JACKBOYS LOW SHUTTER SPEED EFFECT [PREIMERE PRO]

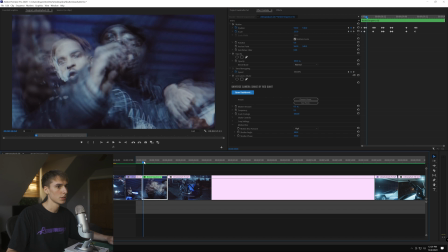it and that's without it so it doesn't do too much it sells the effect a little bit more so i'll show you how
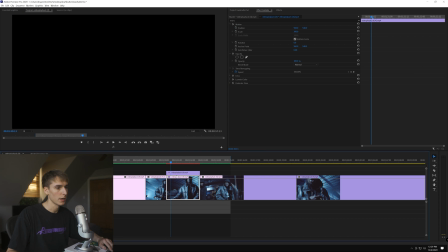to do that what i did is i nested the clip if you want to go back you can hold the alt and drag that up and then nest it and
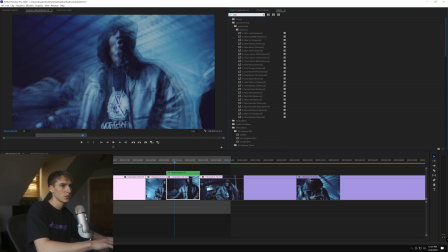the reason i'm nesting it is because when i was applying the effect the it was just giving me like issues for some reason sometimes when an effect doesn't work properly in uh premiere with other effects i just nest it and that kind of is like a workaround of it so we're looking for
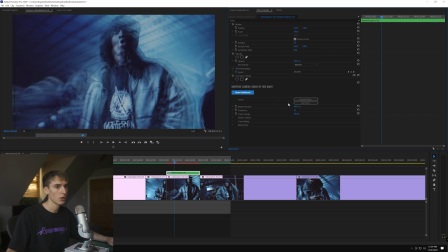universe shake camera shake and then dragging that on going back to effect controls or to make the master amount 25 frequency might be good on one we'll see scale footage shake we're going to turn motion blur all the way on kind of just makes it seem like it would just fit the effect
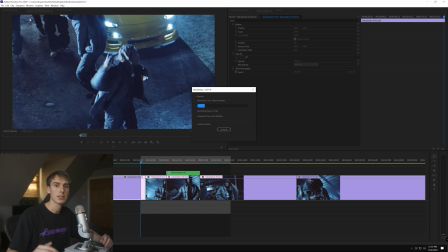better render this out see what this looks like and then we'll tweak the settings a little bit all
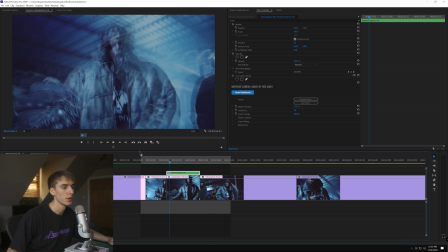right so first thing i noticed was the frequency of it wasn't matching the uh like the cuts in frame so like from that one to that one it's like moving in between so you can
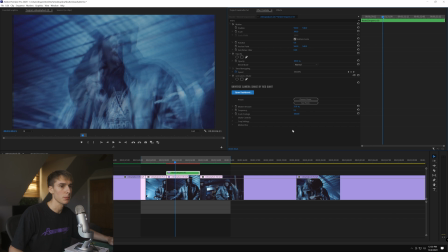do is you could just change the frequency down to maybe like something like 0.5. See how that fits. And that looks good.
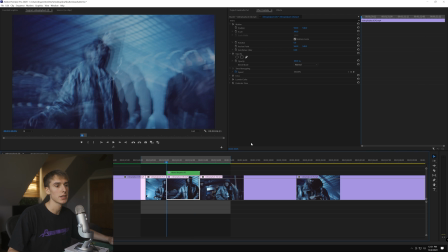I like the way that looks a lot. It's basically the shake's just basically adding another layer of like handheldness. Slight difference. You guys probably can't even notice, but just something you can do. And then another thing I'm actually going to do scale in the footage, like to like 125.
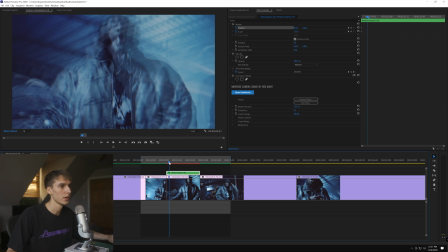You can actually just go ahead and keyframe the position of the camera.
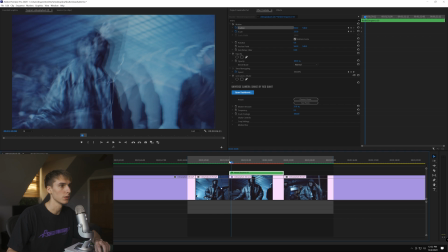So it like feels more of like a jitter between each one. So what I'm going to do is I'm going to focus on having check was in the middle. So what you do is you apply keyframes and then go right before it, it goes to the next frame,
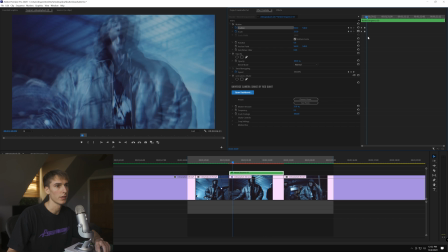keyframe, go to the next frame, then apply what you want. So I'm just going to click on motion. So that way I can drag it. And then, like I said, go right before the frame, keyframe, and on that frame, click motion, drag it in the middle.
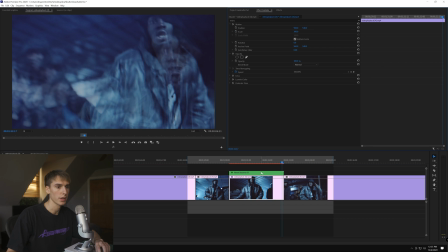And there we go, I applied all the keyframes. I keyframe the scale, you don't have to because I actually didn't change it, so I'm just going to delete all those, turn off the keyframe.
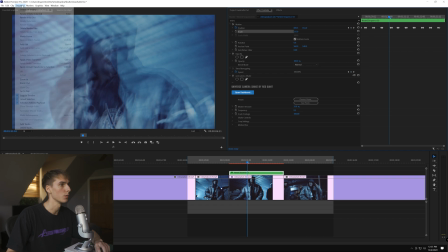But you can scale in differently each frame or whatever if you want to. I'm going to render this out, and then we're going to see what that looks like.
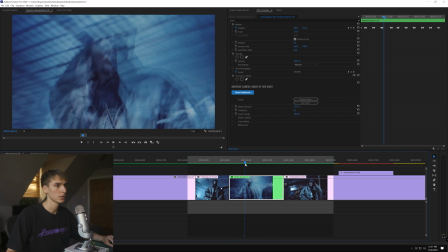And play that. And there's like a weird jump right here. Oh, I see what happened.
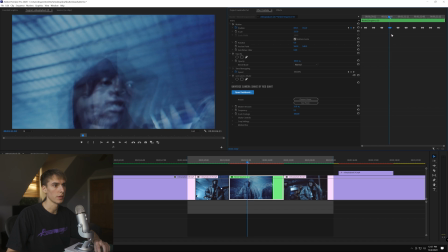I accidentally put the keyframes in the wrong frame. So just moving that one frame back should fix that.
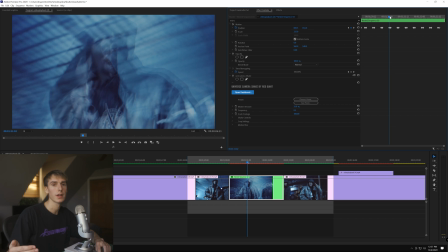Yeah. That's why you keyframe before it changes to the next frame, because if not, then it just looks off.
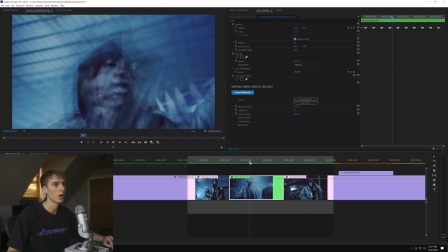And I like the way that looks. If I'm critiquing it, I guess I probably would change the posterize effect again.
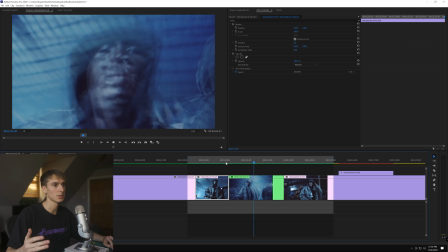I'd make it so it's a little faster. It seems like it's a little too choppy, but you guys get the idea.
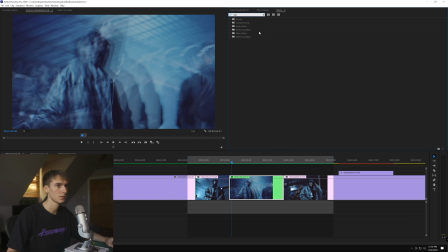You can add more effects like some like RGB split or something. RGB, maybe like RGB separation from universe. Just something like really slight, like maybe like three, four. And then what I did here is I went to speed and duration.
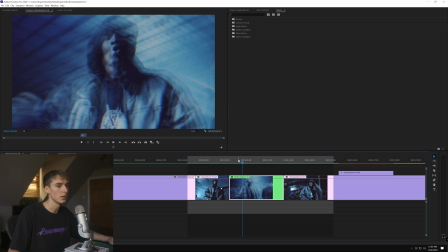You can change the blending modes. I don't know if it does much, to be honest. I felt like it did something.
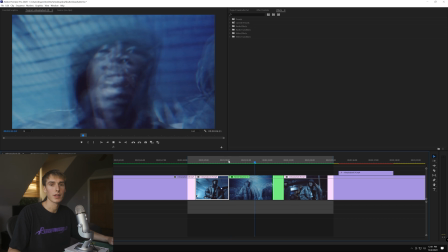Maybe it made it look a little smoother or whatever. That's the final effect we came up with here I think that's really cool I like the way that looks a lot and obviously if there's like music here
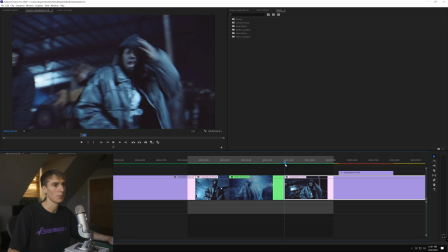or whatever it looked really cool You'd like do it on like a kick or like a clap or something It's definitely a effect once you
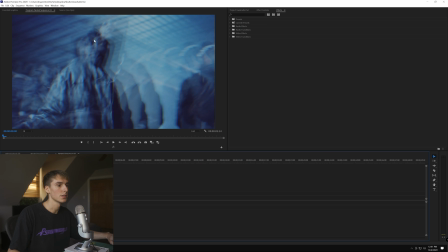get it done once for the music video You can copy and paste like say you were to go here get your effects control You can copy and paste pretty
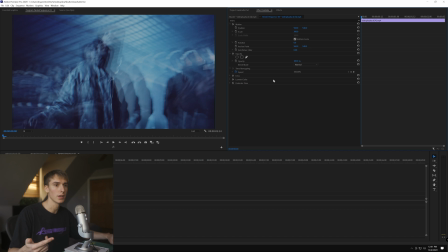much everything besides the lumetri color unless it's the same scene Then you can copy that as well pretty much just copy and paste the effect throughout the music video tastefully or whatever but yeah that is pretty much it for the video guys appreciate you guys making it all the way to the end if you have any video tutorial ideas leave them in the comments below like comment subscribe but yeah that's pretty much it for the video peace